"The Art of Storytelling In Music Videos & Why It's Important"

When you edit a music video that only consists of performance scenes and zero B-roll shot cutaways, you're setting yourself up for producing an amateur, boring music video. As touched on in the last video, unless your music video is a one-take performance scene, your videos will straight up come out looking very bland and empty.
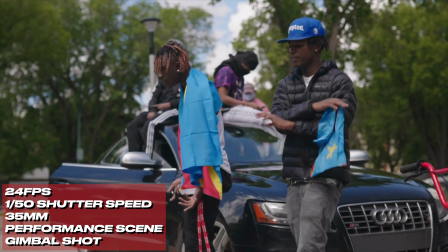Mixing things up by going from a performance scene on a gimbal at a 35mm focal length to a performance scene handheld with a wide angle and then switching to a slow motion 60fps or 120fps B-roll shot adds a completely new dynamic look that instantly increases your production value. A lot of up-and-coming amateur music videographers will abuse slow motion B-roll shots by constantly adding flexing shots of the artists and extras, when in reality, B-roll shots in my opinion are most powerful when they are helping to tell a story. I look at performance scenes as the skeleton of your music video edit.
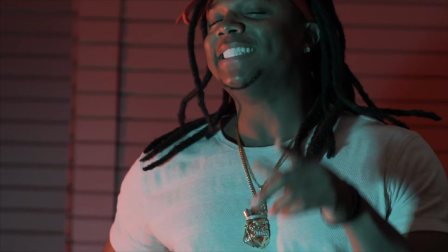Performance scenes are always something we can fall back to if we can't seem to find the perfect B-roll shot to fit a specific part of the song. With that being said, try your best to implement B-roll shots within your edit to help tell a story.
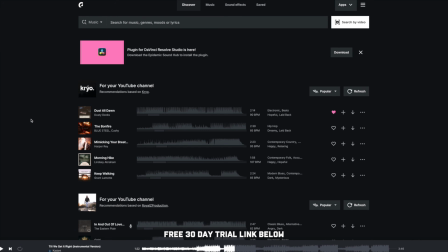Today's video is sponsored by Epidemic Sound. I've been using Epidemic Sound for 6 years, whether it's for paid client video work or my YouTube content.
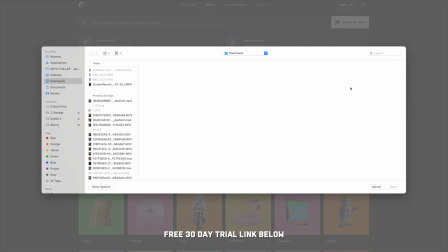My favorite feature Epidemic has to offer is their AI video upload song matching tool.
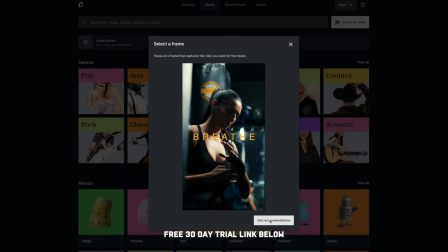Simply upload test footage of a project you're working on to Epidemic Sound,
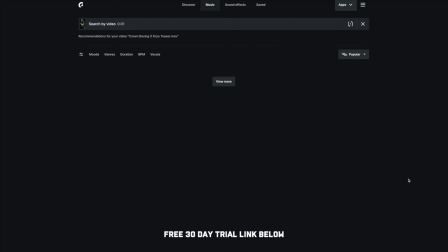and their AI platform will spit out a long list of songs that match the vibe and pace of your video,
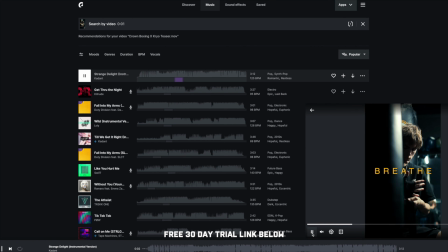saving you hours of finding royalty-free music that fits the vibe of your visuals.
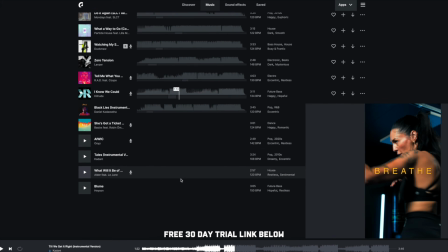Not only do you get a library of thousands of royalty-free music, but you also get access to thousands of realistic sound effects. Click the link below to get a free 30-day trial to Epidemic Sound that can be cancelled at any time. No commitment necessary. Now let's get back to the video. In this music video I directed,
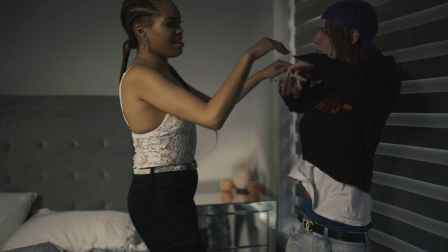I used B-roll to tell the story of an artist going from a fight with his girlfriend to him getting intoxicated at a party and eventually results in him being arrested by the police.
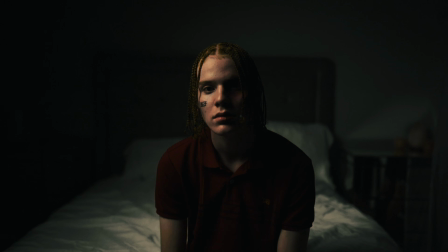My opening shot was a slow motion B-roll shot in 60fps showing the artist's face speed up, sitting on the edge of a bed.
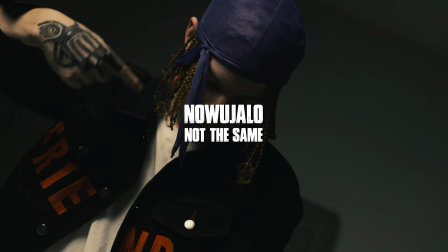The next scene goes into more slow motion B-roll shots of the artist doing hand movements
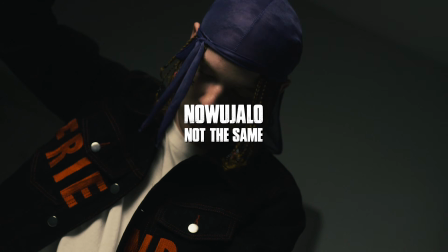while I'm speed ramping and placing the artist's name and title of this song during the intro.
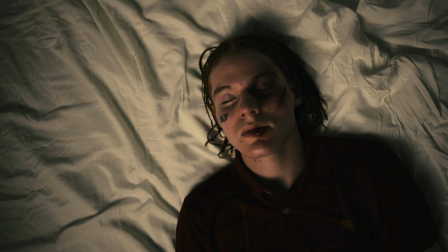I then immediately cut into the artist laying back in the bed, mouthing the opening lyrics before the beat drops.
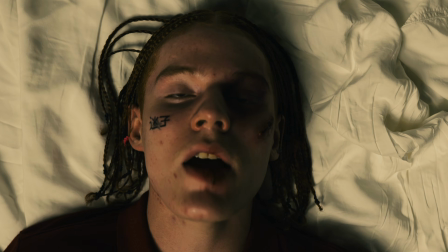Already, we're only 6 seconds into this music video, and I have used 5 B-roll shots and 1 short performance scene shot. I purposely did this to build curiosity for the viewer on the other side of the screen.
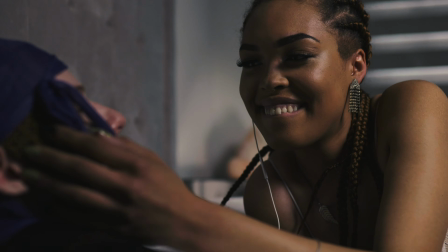Once the beat of the song drops, I cut to a performance scene and immediately start cutting in my B-roll shots and make sure that the B-roll shots
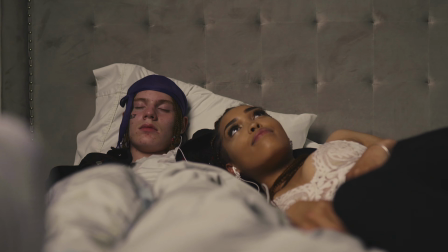are synced to the beat of the song so the video kind of feels like it's flowing naturally and we're not cutting to B-roll shots at random. At this point of the music video, I have now introduced the party scene where the artist and his friend are drinking and appearing to be doing drugs.
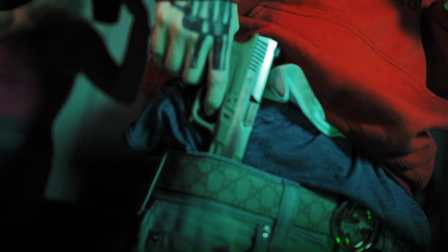I added a dark twist to this scene where the artist pulls out a gun out of his pants and fires it into the air.
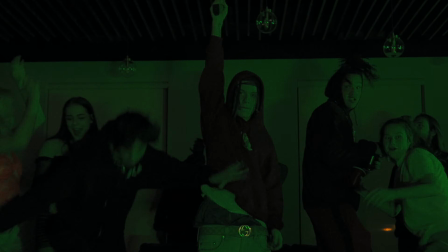In this edit, I specifically timed the gun being pulled out of his pants and the artist pointing the gun in the air and pulling the trigger with the beat of the song. When the artist pulled the trigger, I added a sound effect of a gunshot and people screaming, which were not in the mastered audio track of the song that was sent to me. This again is something very minor, but adds a whole new element to the video.
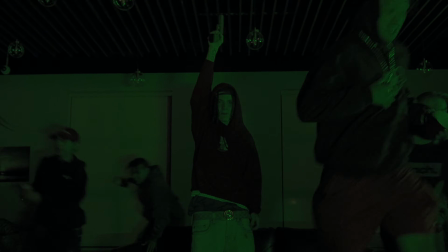Once the room clears of people in this location, I add in police car radio background noise,
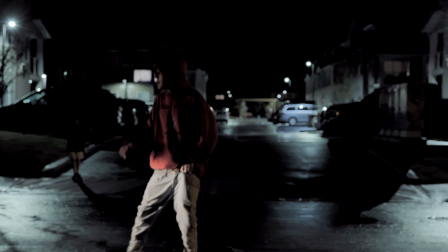as well as a faint police siren sound effect to establish why the artist is running in slow motion down the street.
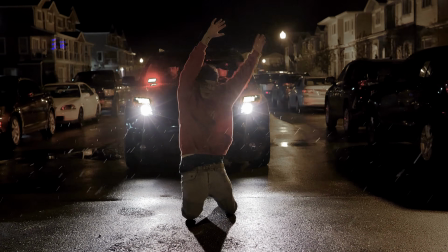Again, these are all slow motion B-roll shots which are helping us tell a story.
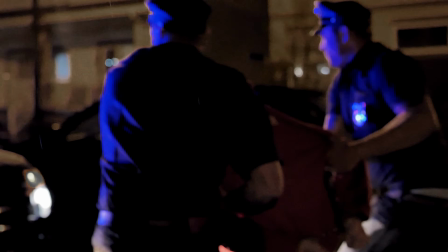I use 7 B-roll shots back to back before I bring in a performance scene because I wanted the performance scene to be a staple shot during the police arrest scene.
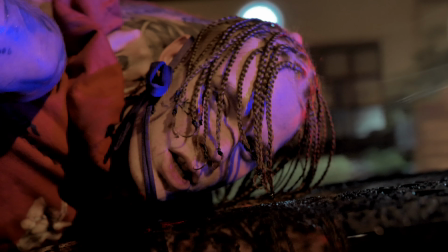The artist struggling while the police officer's hands are roughing the artist up while he's on the hood of the police car was a scene I really wanted to hit home.